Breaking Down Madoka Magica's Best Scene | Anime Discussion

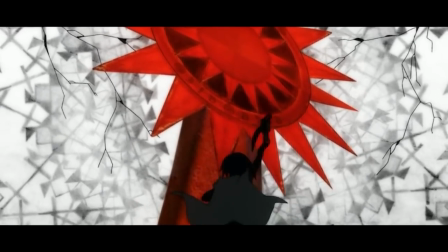(12:20)
This one however begins to crack and crumble before finally fading out as well.
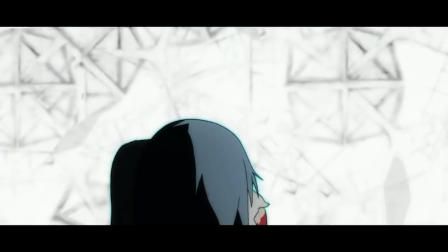(12:25)
Naturally, this just creates a distinctive visual and accentuates her brutality, but it's far from just looking cool.
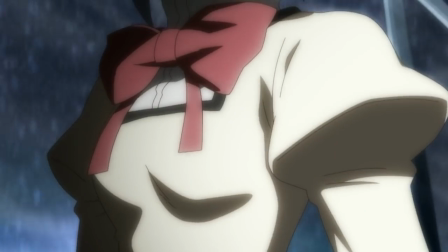(12:31)
Based on everything we've already covered, it's pretty clear Sayaka's world is crumbling around her.
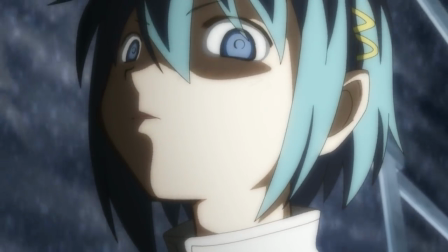(12:35)
Just like this scene takes things away from previous ones, being a magical girl took everything away from her.
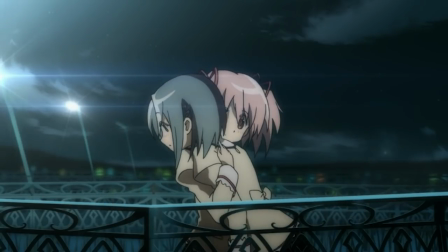(12:41)
So if she does the only thing she knows, reflecting her life in her combat, this world begins to crumble as well.
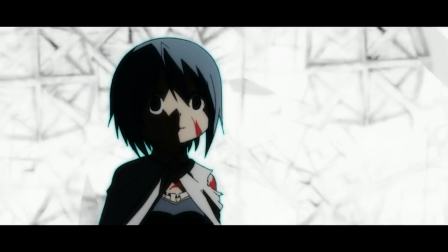(12:48)
The visual of her standing there, dead audible things crumple around here is downright perfect for this,
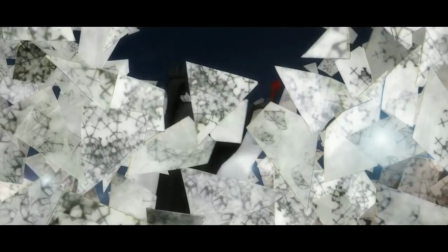(12:53)
a very literal mirror to her situation that, like everything else, I completely adore.
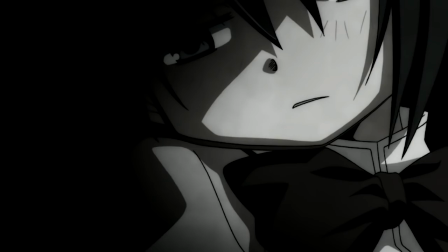(12:58)
There's also one final note about this scene that extends into the rest of the anime, related to the black and white.
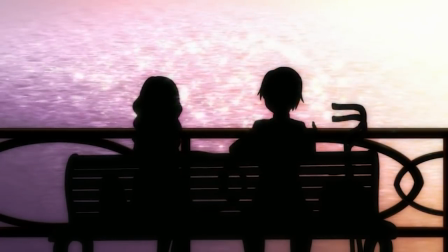(13:04)
Most of her story past this point takes place in the real world, but from this point on, it never quite looks the same.
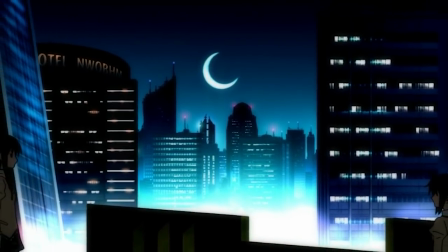(13:10)
Her scenes from here have color to them, but they're draped in heavy shadows, contrasted with bright light,
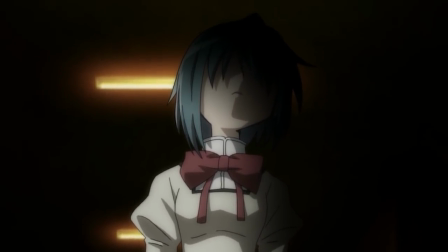(13:16)
giving some resemblance to this scene, and even to this witch who is just shadows. Specifically, when she hits her lowest on the train, it's completely grayscale.
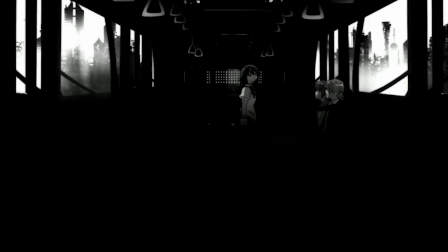(13:25)
And that's because once this moment hit in episode 7, the turning point of her character, there was no going back.
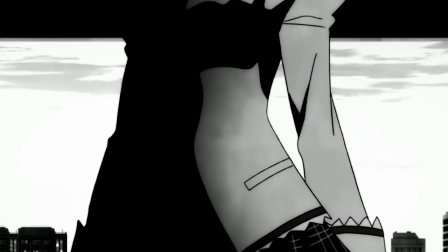(13:32)
Her world and the world of a witch became a lot closer, a lot harder to tell apart. This black and white started to bleed out into the real world for her.
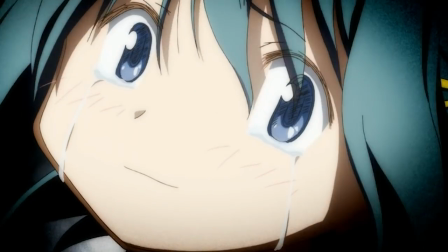(13:40)
She was already a witch, and it couldn't be stopped. She just needed that one final push, and she was over the edge. Now again, to belabor my point, all of this needs to be taken with a grain of salt. I didn't work on the anime, so I can't say how much of this was intentional and how much was a broad product of things that looked cool or similar decisions. But I think there's a thought that can be learned from these kinds of discussions that highlight technical elements, especially with their interplay with thematic wants. A lot of work happens in our brains that we're just not aware of. Humans are very visual creatures, and this kind of stuff lays the groundwork for what our minds will pick up on when we move back to active thought. It's like an ad for a drink using cool colors to make you think about that drink is cold and thus traditionally more positively. If you want to see some of how ads try to manipulate you, just check out color psychology just for a start. But back to how similar things are related here. If we see Saika on a dead end path, it starts a connection in our minds that her mentality is the same thing. As someone who covers a visual medium and one day wants to create within it as well, I think knowing how to use this to your advantage is an exceptional skill and can make the difference between good series and great ones. Obviously, Monica Magica is one of the greats. I guess this is also like an addendum to our early profile of Saika, since it adds more evidence to claims I made there. But unless I solely focus on this stuff, it's hard for me to pick up on it as well, so it usually ends up in dedicated videos like this one. But having said that, once again, I'm sure there's something I missed here or something I got wrong so let me know your thoughts on this down below as well. Comments really help out the channel in general so I always appreciate them on premise but they're also important for me to gauge how well I'm doing especially on topics like this that I'm not as much versed in and a lot of time they provide some insight in things I missed in my takes so I always appreciate them especially on new videos like this one. But I'll stop belaboring the same point I've been making the whole video and rambling as I do and just leave you with some important links
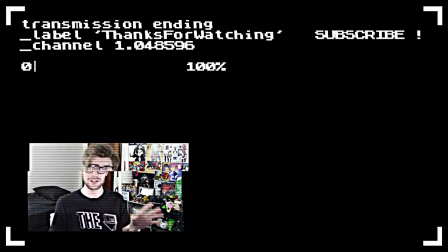(15:38)
in the pinned comment to my twitter discord where we have a new quiz bot some new things going on there but general hangouts with other fans of the
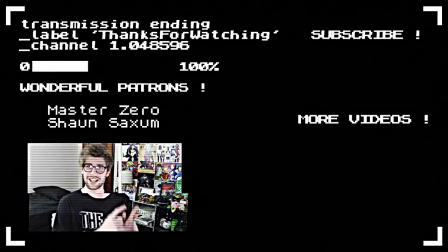(15:45)
channel and most importantly my patreon where right now you can get your name at the end of videos like these lovely people and once we get some more people over
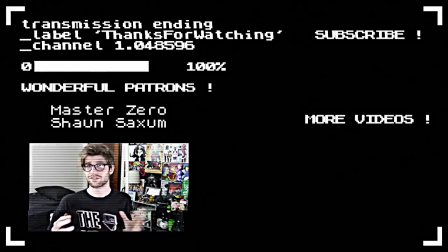(15:51)
there additional benefits as well but subscribe and another video on screen now and i'll just say thank you for watching and i hope i'll see you again soon